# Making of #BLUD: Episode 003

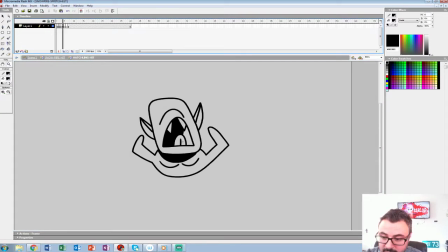(28:48)
So you see, I didn't even in between that one. As long as the line lines up. Now, I'm not doing a pure ease out, which means if I did a pure ease out, I would do frame 4 being the next in between. I'm going to jump to frame 5, and
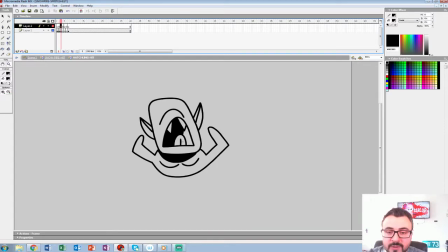(29:09)
this is 1, 7. So it's still an ease out because I would just, if I was shooting on 2s almost, it would be a pure ease out. But since I find when you're shooting on 1s, if you do that, by the end,
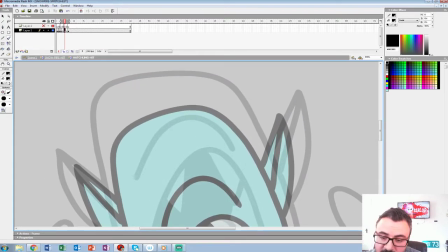(29:23)
it looks like you did nothing except shimmer or trace back the last drawing.
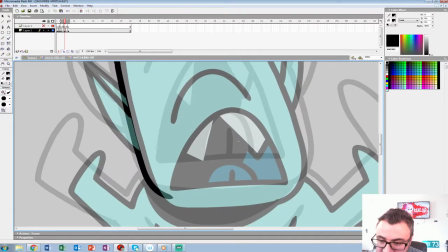(29:29)
So this is sort of for timing purposes shot on 2s,
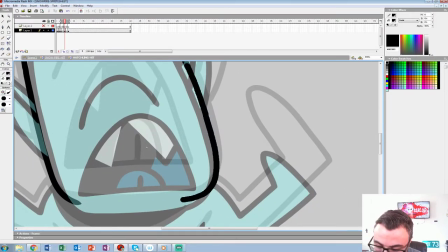(29:34)
but we're in betweening on it on 1s, if that makes any sense, which verbally it doesn't, but
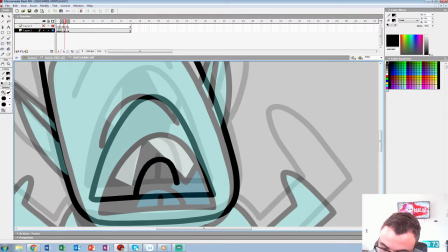(29:42)
tongue goes down, teeth,
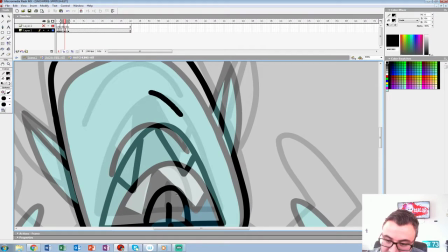(29:49)
where's the eye? The eye is about there.
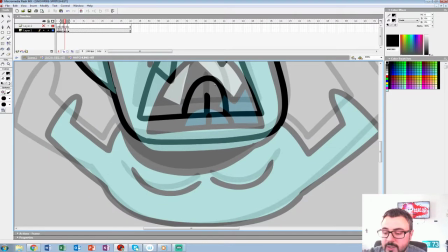(29:57)
Now, the reason I'm doing this one in layers is for a few reasons.
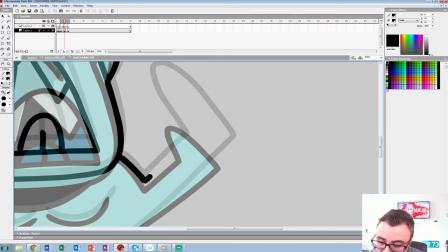(30:02)
We could use, reason one is since these hatchlings are going to be running around outside of Snowman 2,
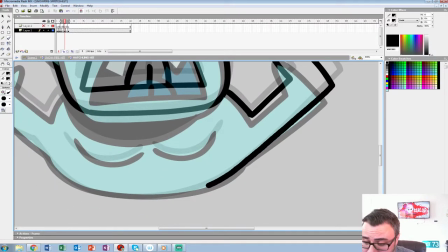(30:09)
we could just use this hit now for other sprites.
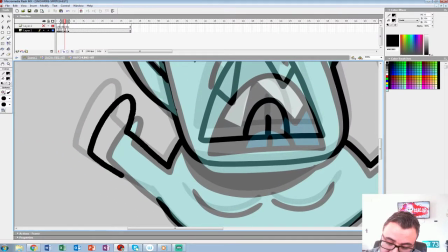(30:15)
And two, we soften the Snowman's color
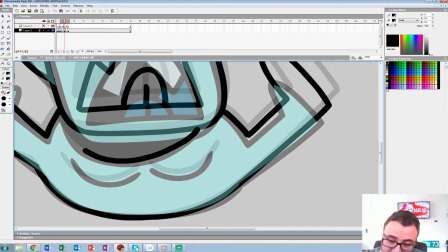(30:20)
by making it look more like snow by not using a pure black line for it.
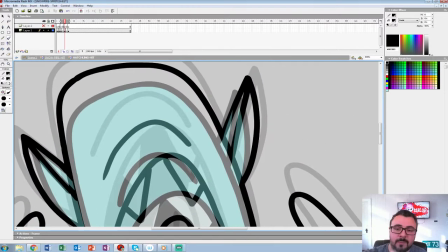(30:25)
So we did this darker blue, which, it gives the appearance of a little more softer kind of things for the Snowman.
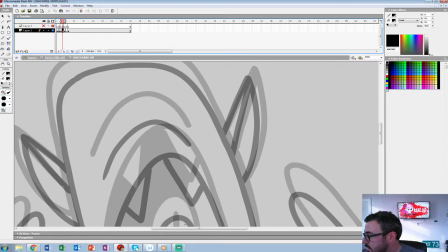(30:33)
Take another sip. Half an hour already passed. It's nuts, right? When should we get down here?
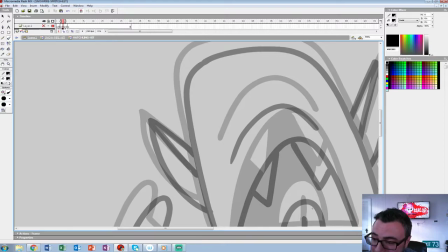(30:42)
Oh, I'm working on my third drawing, so we're okay.
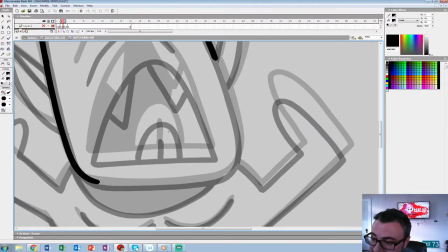(30:49)
Now, I always think I could do so much more in these, and I try to expedite it, but that's the nature of animation.
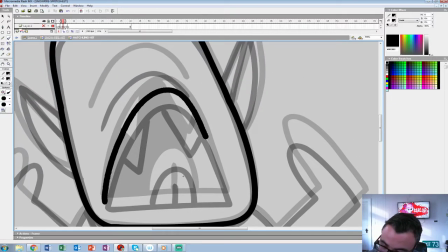(30:57)
It's a marathon.
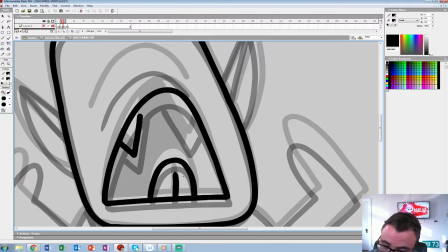(31:01)
And the funny part is this is only a few seconds in another word, and we're trying to make a 7-hour game.
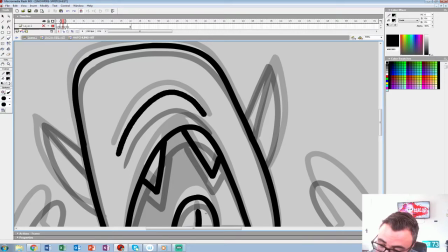(31:08)
So, we have a lot left. And we're doing this on the side, too, so.
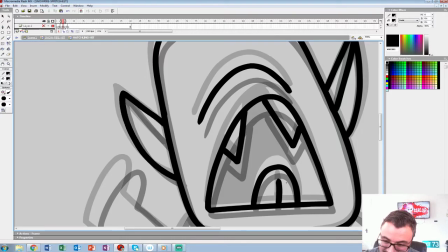(31:17)
Let's see. It's going to be a lot of vampire hatchlings. There's going to be a lot of loops and reuse.
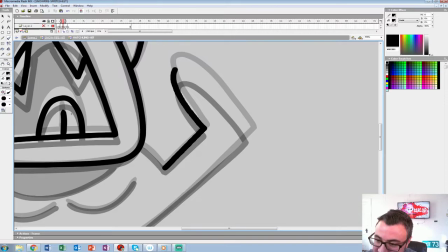(31:23)
Is everyone okay if it just takes place in one background? Bob's working on Becky's house right now, and it's really cool.
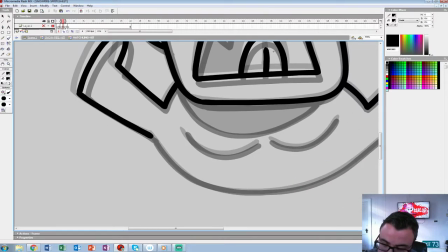(31:33)
I'm excited to show you guys some of the background stuff one of these times, because we're doing it all in Flash.
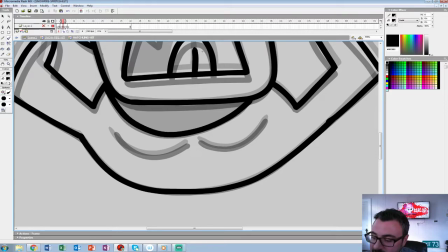(31:42)
He's doing the texture with vector and masking and all these tricks you kind of learn in Flash.
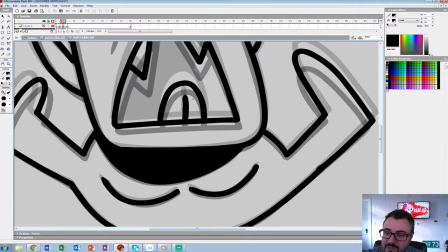(31:51)
And it's really looking retro. It's so cool.
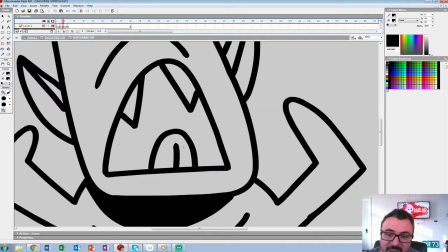(31:56)
And even the house itself is like, I didn't get that one. I didn't get the back of the mouth.
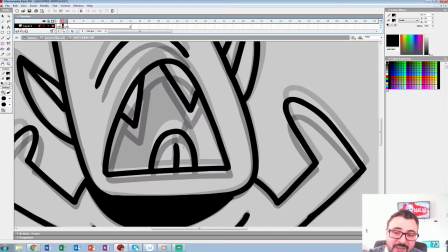(32:03)
Even the house he's doing is sort of like this 1950s kind of throwback.
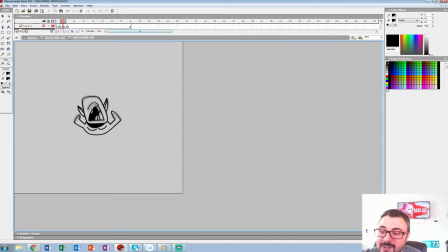(32:11)
It's really, it's what Becky's dad would be into, which is kind of stuck in these 50s, maybe 70s kind of look.
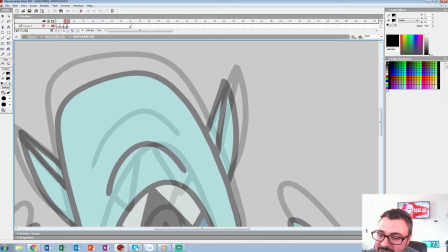(32:19)
And it's really, you get a sense of what the dad's into right away.
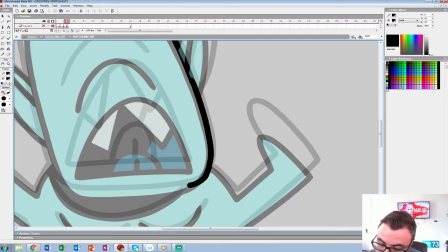(32:26)
All right.
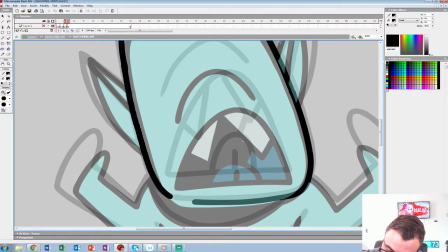(32:31)
Last drawing here, that wasn't so bad.
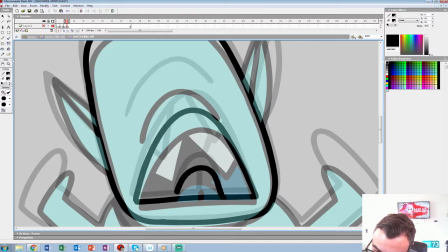(32:38)
Get the tongue down.
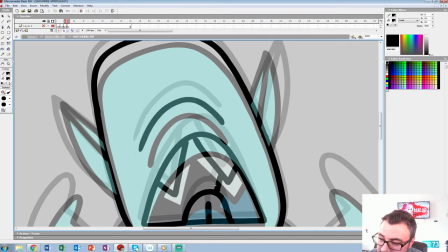(32:43)
Now we should open up one of those files and show.
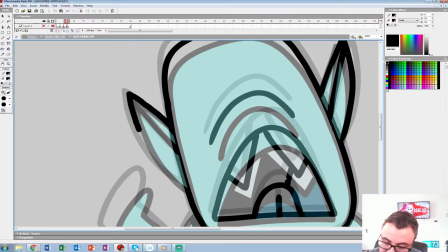(32:49)
We'll show you the background soon. Let me finish some of this stuff up.